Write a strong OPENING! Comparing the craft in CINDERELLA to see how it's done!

Have you got a motif like this in your screenplay? When it comes to emotional tone, we are told Cinderella's father has passed away.
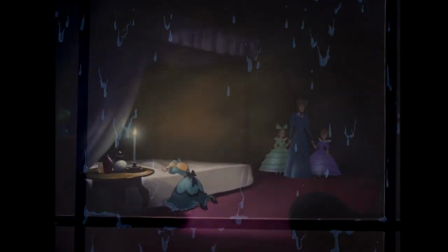[4:25] It was upon the untimely death of this good man, however, that the stepmother's true nature was revealed.
I believe the writer includes this the way they do because they want to warn the audience that there shall be some more heartache. Yes. The voiceover also uses rather evocative words.
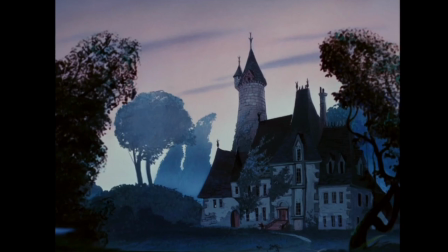[4:45] For the family fortunes were squandered upon the vain and selfish stepsisters, while Cinderella was abused, humiliated, forced to become a servant in her own house.
It is a clever way to gain our support for Cinderella in such a short amount of time.
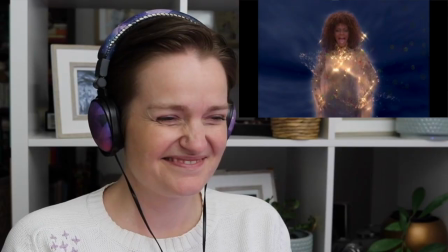[5:03] Impossible.
Oh, Whitney Houston!
And a prince to join in marriage. No, thank you.
In this version of Cinderella, an overture plays, hinting that more songs will come.
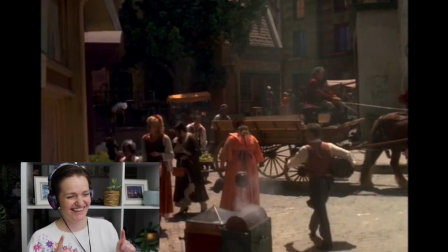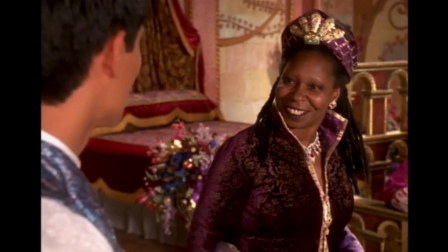[5:23] Whoopee! Whoopee! Whoopee. Oh, you can dance, can't you?
And based on those little hops and skips by the extras, some dancing is coming our way too.
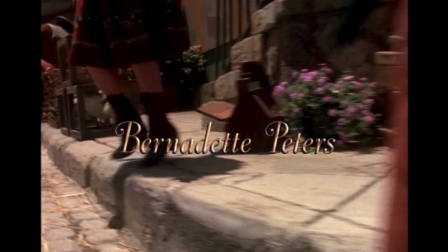[5:42]
The camera leads us around town, so the scope is much larger than that of the animation Cinderella.
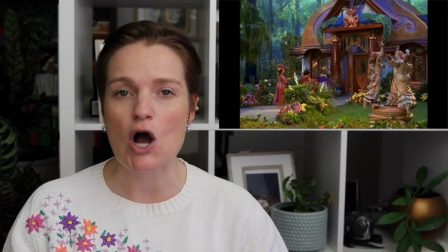[5:49]
We will get to see the kingdom and the family home and the community that surrounds them.
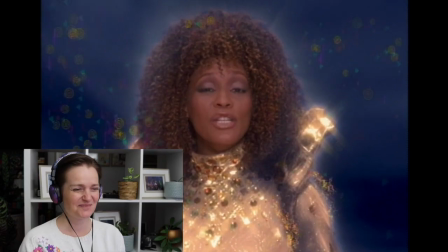[5:54]
At the very beginning, Whitney Houston says, And dreamers never make a dream come true. this Cinderella is similar to the animation as it has a message centered around dreams.
And why shouldn't I dream?
I describe the visual tone in the opening as whimsical and charismatic. Why? Our first impression is of a fairy godmother speaking directly to us, throwing around her fairy dust.
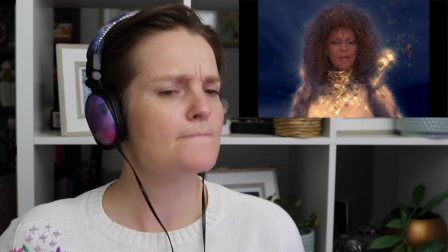[6:24] Impossible.
Then with one long sweeping shot, we are taken on a journey through town.
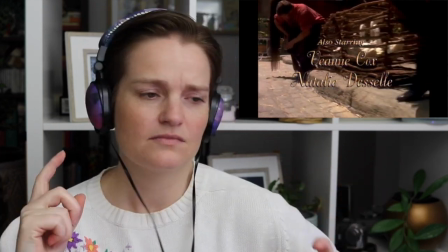The costumes are colourful and flamboyant with stripes and more stripes. It is preparing us for something unconventional yet magical. And by golly, their motif is so blatantly obvious, but it works so well for this magical musical.
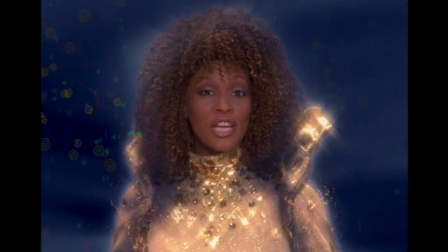[7:01] A slipper made of glass. It's just a shoe, a shoe, a shoe, a shoe.
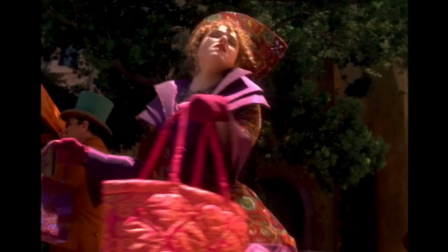[7:10] Come along now, girls.
I love her! Regarding emotional tone, our first glimpse of Cinderella is brief and somewhat comical.
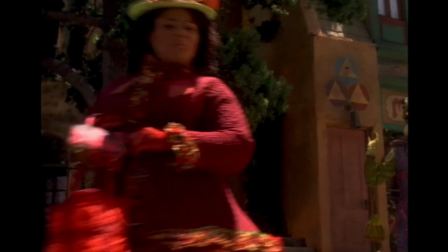[7:20] Hurry up. Move it!
Still, it sets up her position within her family and seeds our empathy, my empathy toward her. Significantly helped in the change in music. Listen.
Hurry up.
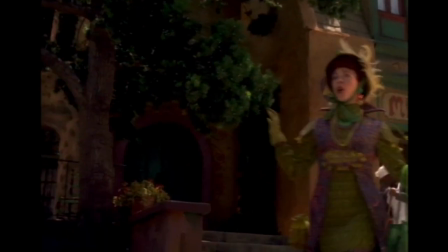[7:39] Move it!
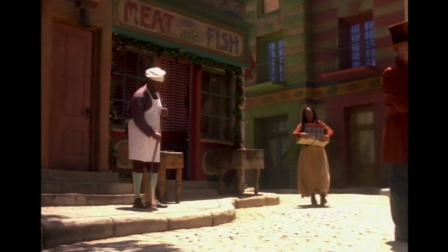And the sprinkling of comedy tells us this movie will keep things light. The abuse Cinderella undergoes in this movie differs from what happens in the animation.
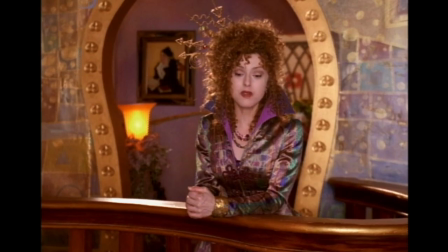[8:02] I was wondering about the ball. Know your place and be satisfied with what you've got.
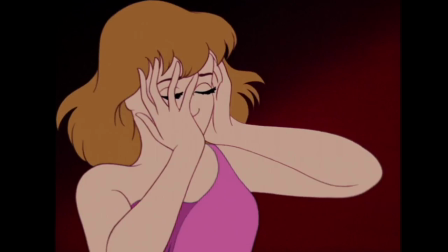[8:07] Hey, oh, you ribbons. Kitchen man. Oh, you Girls, girls. That's quite enough.
That's the power of setting the emotional tone right in the opening.